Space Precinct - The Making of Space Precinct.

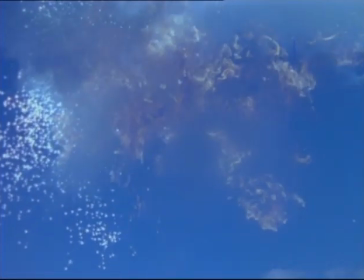The final task on each episode of the series is the creation of the soundtrack.
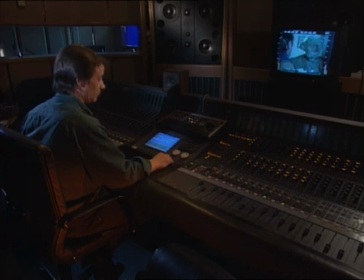There's a lot of mixing of different elements. Music, background effects, as in atmospheres of cities, forests, wherever we are. sposs effects that's the sound of the ships the machines guns all that kind of thing and also Foley which is the footsteps
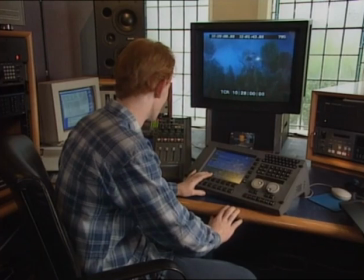and Russell's with shuffles of the actors because the show is set in the future most of the sound effects
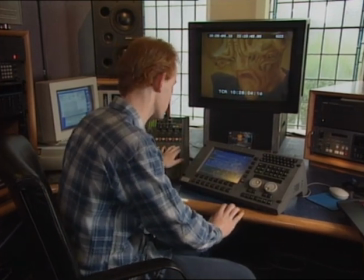must be specially created and above all must be believable
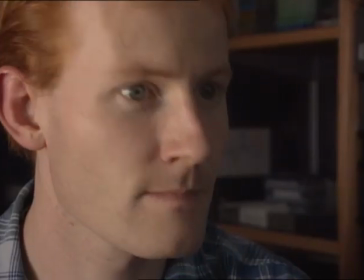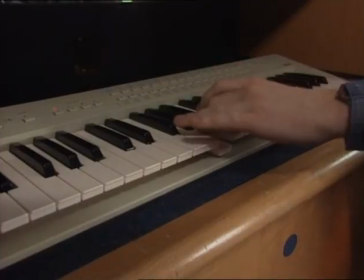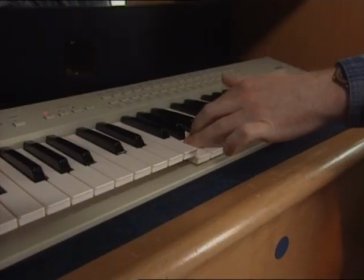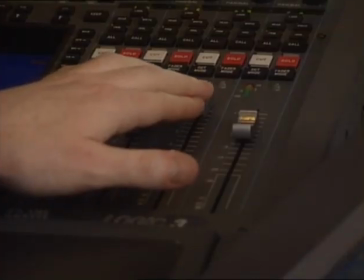when a sound is right you can see it straight away on the picture that it fits the picture and makes it look real.
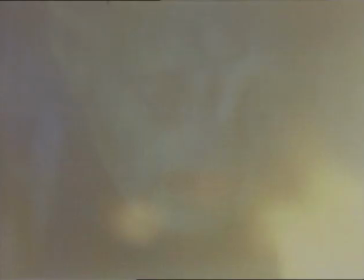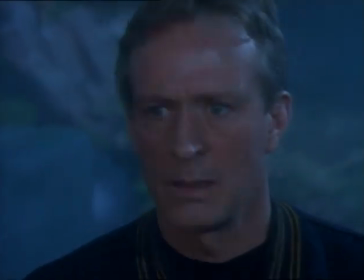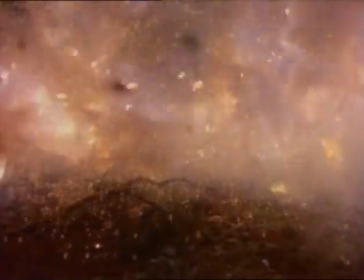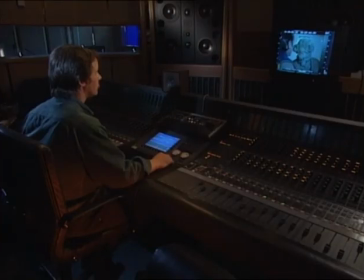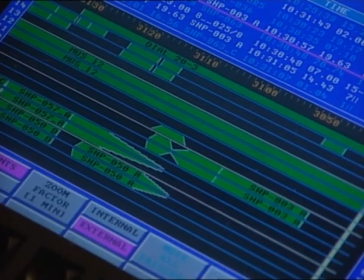Each green band represents a separate soundtrack,
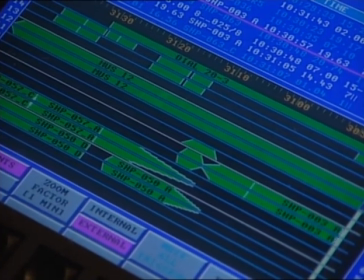which has been matched to the picture and is now being mixed with the music score and the dialogue in Dolby Surround to add even more excitement.
We should get a visual in Butler's place any second now.
Dolby Surround gives a lot to the production, especially on this kind of production, because it means that I can move the soundtrack, not only left and right between the speakers, but also from front to back.
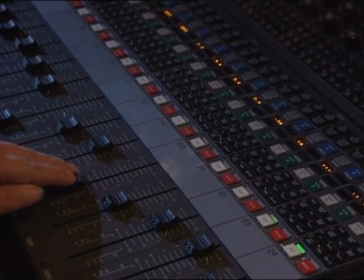So for shots where we have spaceships coming towards us or going away,
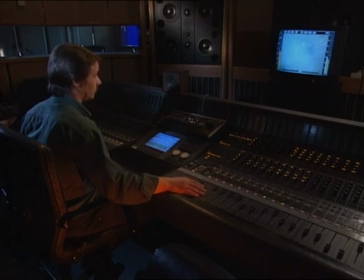I can actually move the sound from the rear to the front or vice versa, which really gives you the impression that the ships are moving past you.
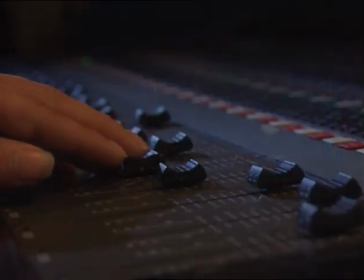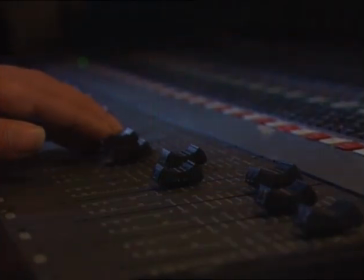You have entered restricted military airspace. Change your heading to 096 and exit this fly zone. What a nerve. This is Officer's Castle and Tuck DCPD, 88th Precinct. on official police business.
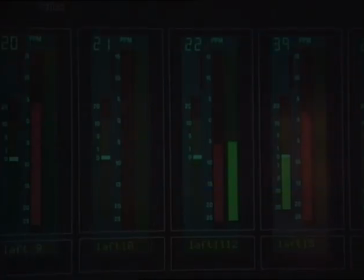Request permission to proceed. I repeat, change your heading and exit this fly zone.
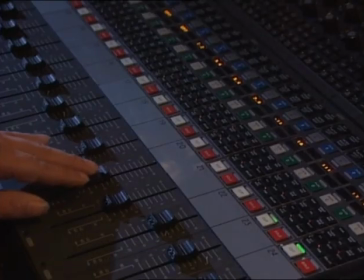Failure to do so will result in the immediate use of force.
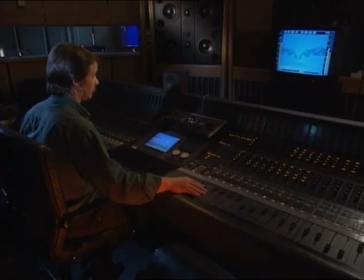As a filmmaker, I dream up situations. I have mental pictures. And I come into the studio and I do my best to bring those pictures and those concepts to the screen. And I suppose really I'm producing what I like myself and if people feel that that is a particular style and they like it, then I guess I'm pretty lucky.